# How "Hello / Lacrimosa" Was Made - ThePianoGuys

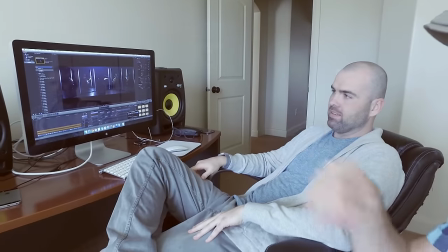249s
All the camera, the handheld look. Uh-huh. Zoom with some handheld. Sure.
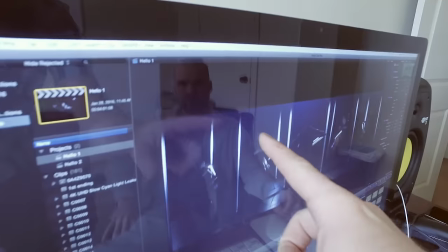255s
Love it. What am I seeing? Okay, is it like the edges? Like, what's the source of light here? I'm wondering what that was. So, we used sheets that we actually just taped
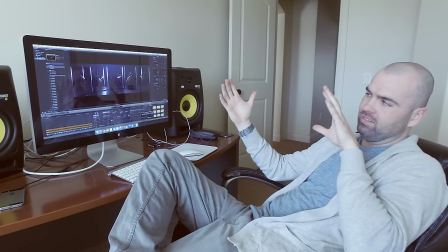268s
onto the back of the mirrors that we had a light shining through to diffuse the light.
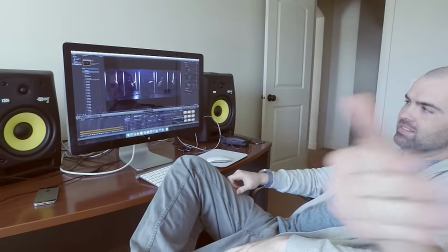274s
So you had the wall, but then you just put sheets in between. Yeah, so initially, that wasn't the plan, it was to use lights.
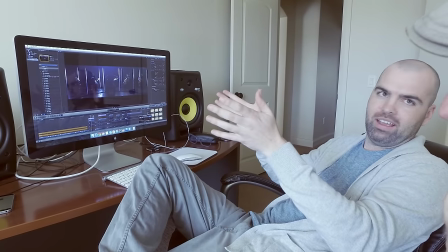280s
But then our concern, of course, is how that light would look on camera. So to diffuse the light, we give that look, we use the sheet. One thing I'm going to be talking about in this in a future video is how to deconstruct Like when you see something and you want to learn how they did it There's a way that you can actually look at the video and deconstruct that and I'm going to be talking about that more But this one is really tricky because mirrors are extremely Disorienting and so I couldn't figure out what the heck I was looking at and so That's cool that those are those are the sheets that are behind there. Yeah, so that the payoff of course is you know being there we recognize exactly how every scene is created so yeah so to us the illusion isn't as prominent to someone who's watching it for the first time so right so of course the payoff for this is when people are confused by like how how's that yeah effect being created when when it you know the reveal of it of course is it's a lot more um
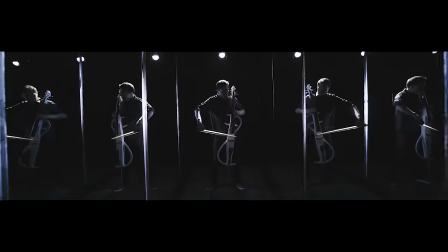339s
simple it's just sharing how to move angles and create angles that kind of create an illusion that to go beyond what you're seeing and it was well done great illusion
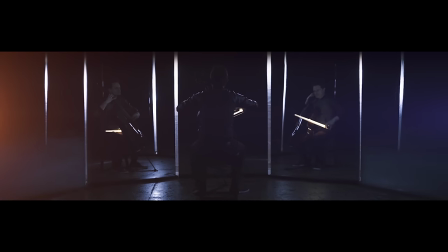347s
really cool a lot of people have been asking about the bow I mean it is legitimately a bow that has light in it right yeah so it's a LED
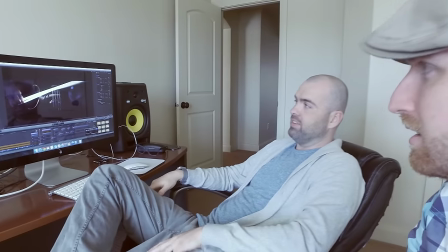355s
light that's we actually have fabricated just for the shoot and we've got lots of people asking us about it so in the same sequence we also changed the light we used that white light because we like them both and the plan was the edit I was thinking of having that be during the chorus right versus use the blue light to create some separation so I didn't feel like the same thing. Sure and I'm sure you did a lot of post coloring as well.
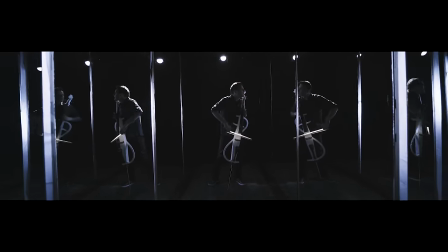384s
Yeah, I used the plug and film convert to give it more of a filmish look to kind of crush the blacks a little bit. Yeah. To keep the set looking, you know, it's been tentative to look. Cool so move forward a little bit.
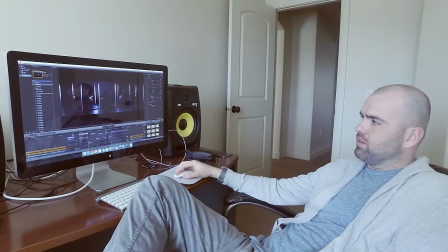397s
Let's go ahead and play forward.
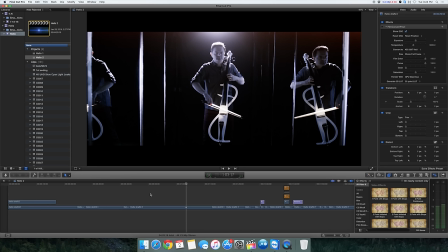399s
Okay so this is interesting shot they're frozen yeah yeah so once again the camera's not moving so the camera's not moving
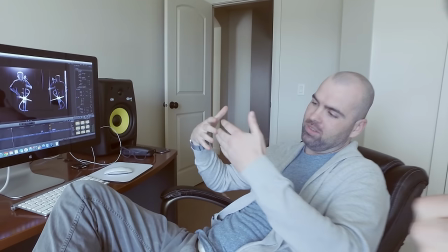408s
but you've given the illusion that it's actually moving yeah sort of doing a slow pan out a little bit of a handheld look to it yeah let's just do this to the
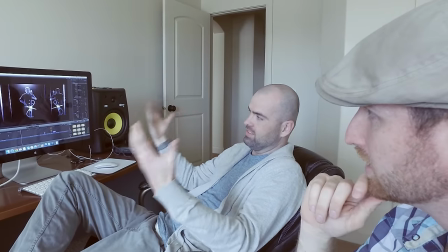417s
rotoscope around Steve in the middle and then have the two outside Steve's as a freeze frame yeah they frozen at the part where I wanted them to come in
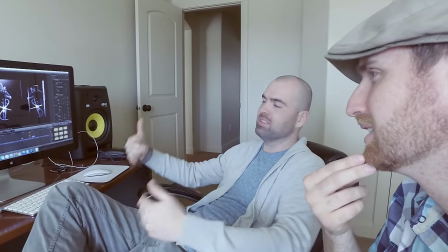426s
right so it came in perfectly that's cool that's really cool and this
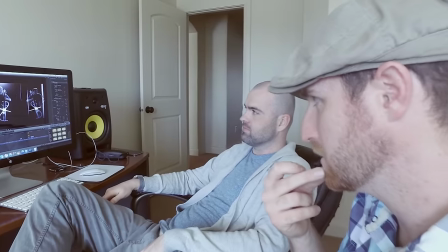430s
is actually one of the most shocking shots for me I don't
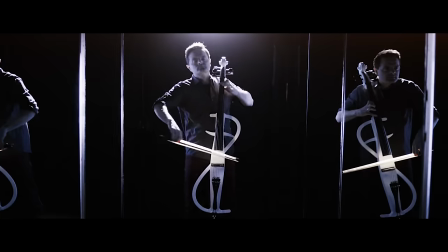435s
know if anyone noticed that is this the first time Steve's ever stood up that was like it was weird to me a little bit not in
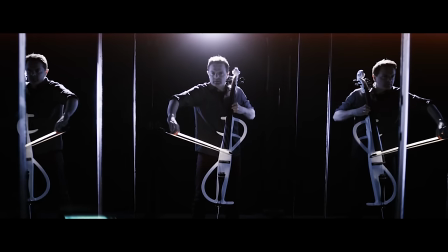443s
a bad way but it's like I noticed it I've never I can't remember Steve ever standing up yes I think we talked about him doing it quite
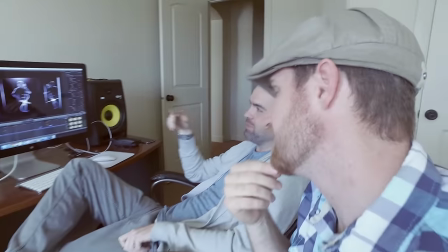450s
a bit and this this was the first time he stood up in the video so yeah this this is
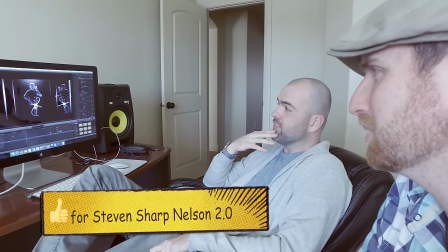457s
Stephen Sheridan Ellison 2.0 yeah Stephen Sheridan Ellison 2.0 he's standing now what are we gonna see next
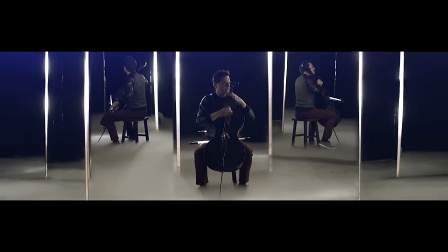465s
this one is trippy to me we're again we're looking at mirrors and mirrors are so disorienting but what am I looking at yeah so that one
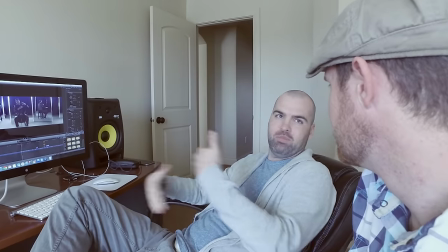473s
of the challenges of this video of course is another month I could just keep trying to spend more time doing creative shots but this was just one sequence where I wanted from that point on where you have that break in the music, try different things with each shot.
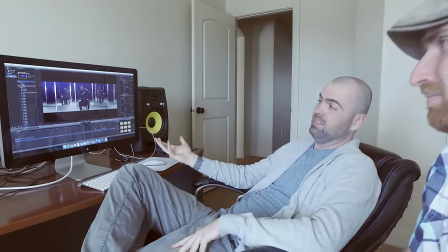489s
So this particular shot is essentially a rotoscope, taking each section of the mirrors and then moving them, tracking them how I want them to go, and then kind of giving it a trippy, fun house feel to it where you're not quite sure what's moving. Yeah, so the shot was normal, otherwise? Yeah, this is a normal shot.
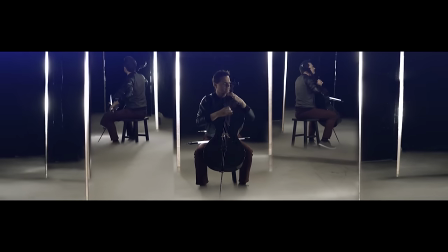511s
There's three of them playing right there, just focus on each section of him and then uh by rotoscoping him he's able to take those sections and
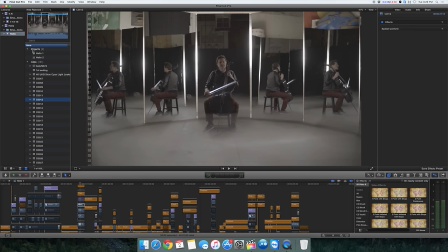518s
then zoom in on them individually there you go this is what the wall clip looked like whoa look at that that's what it looked like huh yeah holy cow you can see that there's we have the fog right here we had above it we had the
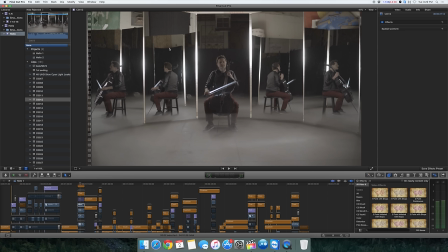534s
ceiling and so we initially set this up we didn't think about what was going to bounce off and then yeah so then of course this was an all-nighter shoot I didn't think it was going to be, but of course it turned out that way. We put the black tarp on the mirrors behind it, because there are extra mirrors to kind of create the...and darken it.
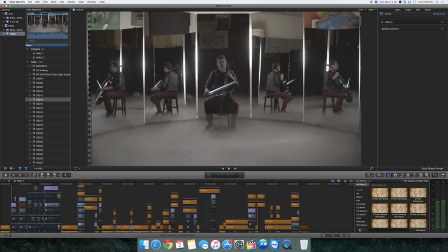554s
And then I rotoscoped out the edges of the top and then using the anamorphic look I wanted,
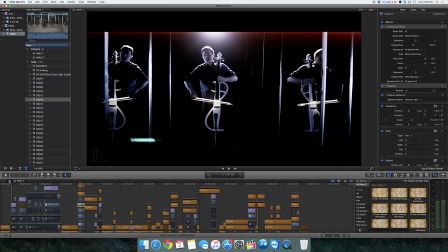562s
the extreme anamorphic look I... Yeah, I didn't notice you, Joe. You were actually bouncing the anamorphic around in different sizes.
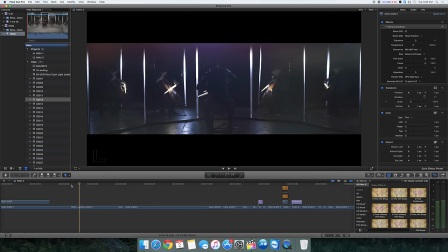567s
Yeah, I did. So those sections I intentionally did a, I mean you'd still see it, I still had a lot of otoscoping, cleaning up, and use of light above, like the blue light coming in each area. Something to kind of make it look like the light was kind of diffusing or um.
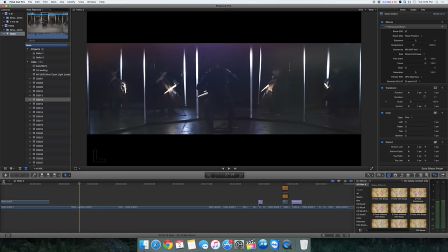585s
Yeah, go back to the other shot, I mean really it looks so different, I mean the the reflections and stuff like that, I mean unless it's just a different lighting scheme from that.
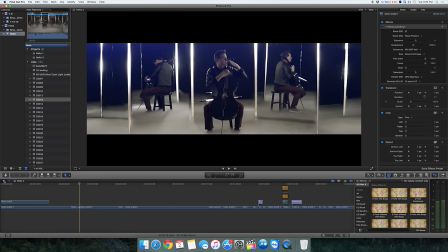593s
Let's see, let's go like this, take this shot.
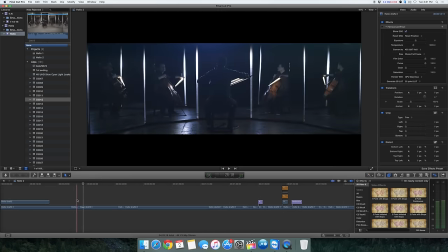599s
I think they're the same shot? Um, I should grab one more, let me do that real quick. Oh, that's the one, okay, cool. Because of the two different lives. Yeah, but still, I mean, you can see the surroundings.
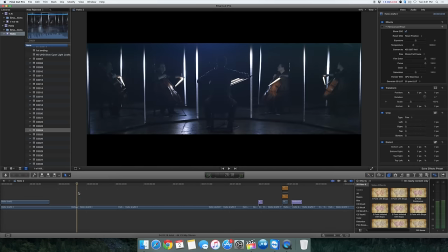614s
Yeah, it's quite a bit different. That's amazing. I mean, this is what's cool about being a cinematographer. As you're filming it, you have to see stuff and kind of think, okay well I'm gonna we're gonna garbage this part and garbage this part and I think that yeah you're gonna have everything yeah and it always turns out different of course yeah so you work around and make some changes and hope
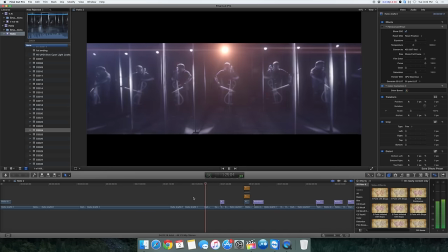638s
that it works yeah all right so this shot you're actually truly moving yeah and that was this him playing yeah sounds like like him shot panning out yeah this funnel sequence obviously creates that multiple steve you got going on right there and then from there on this is kind of the first scene
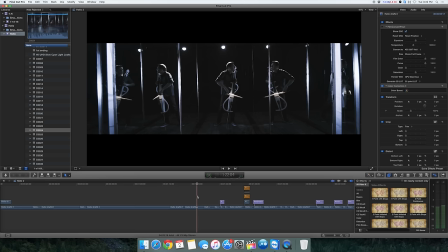657s
where you see it's kind of more just kind of natural light with some color grading and then after this white fog you'll
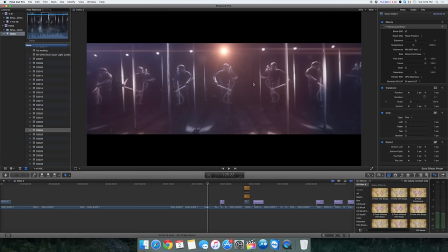664s
notice that there's some type of light going on in every single one of those shots yeah so this this is something where we had this Fog.
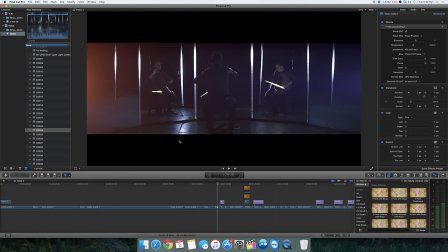672s
What happened is we filmed him without him being in the shots and we live in the middle of fog. The problem is because we did the rotoscope, it didn't match anymore because you have fog and him there.
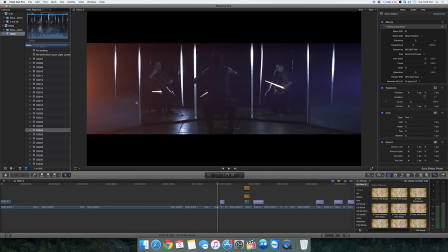685s
It actually kind of a cool effect. It looks like the mirrors, the fog is trapped in the mirror, which wasn't really here, but then I put a light source and post here and here so it kind of looks like they're coming through through those angles.
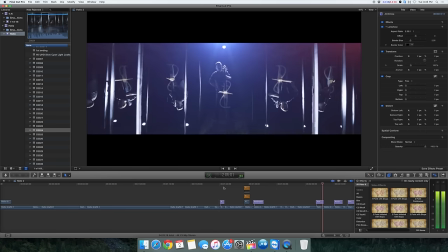701s
Wow. That's cool. So this one's trippy. He's upside down. Yeah, I was that much too, but he's upside down. So you did just two moves forward and tried to match them? No, I just took the two sides and just take them upside down and then flip them. So then back to being the right perspective. I'm complicating it in my head. Yeah.
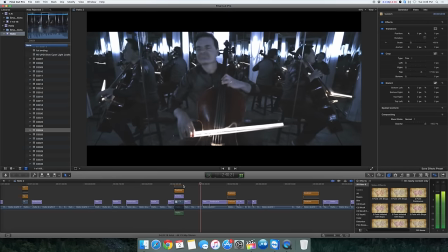723s
And then we just add a white circle. Hold on that shot. OK, go back to that. That's just a really cool shot. I just remember like doing this like we we had mirrors in our bathroom and Before I got that dude.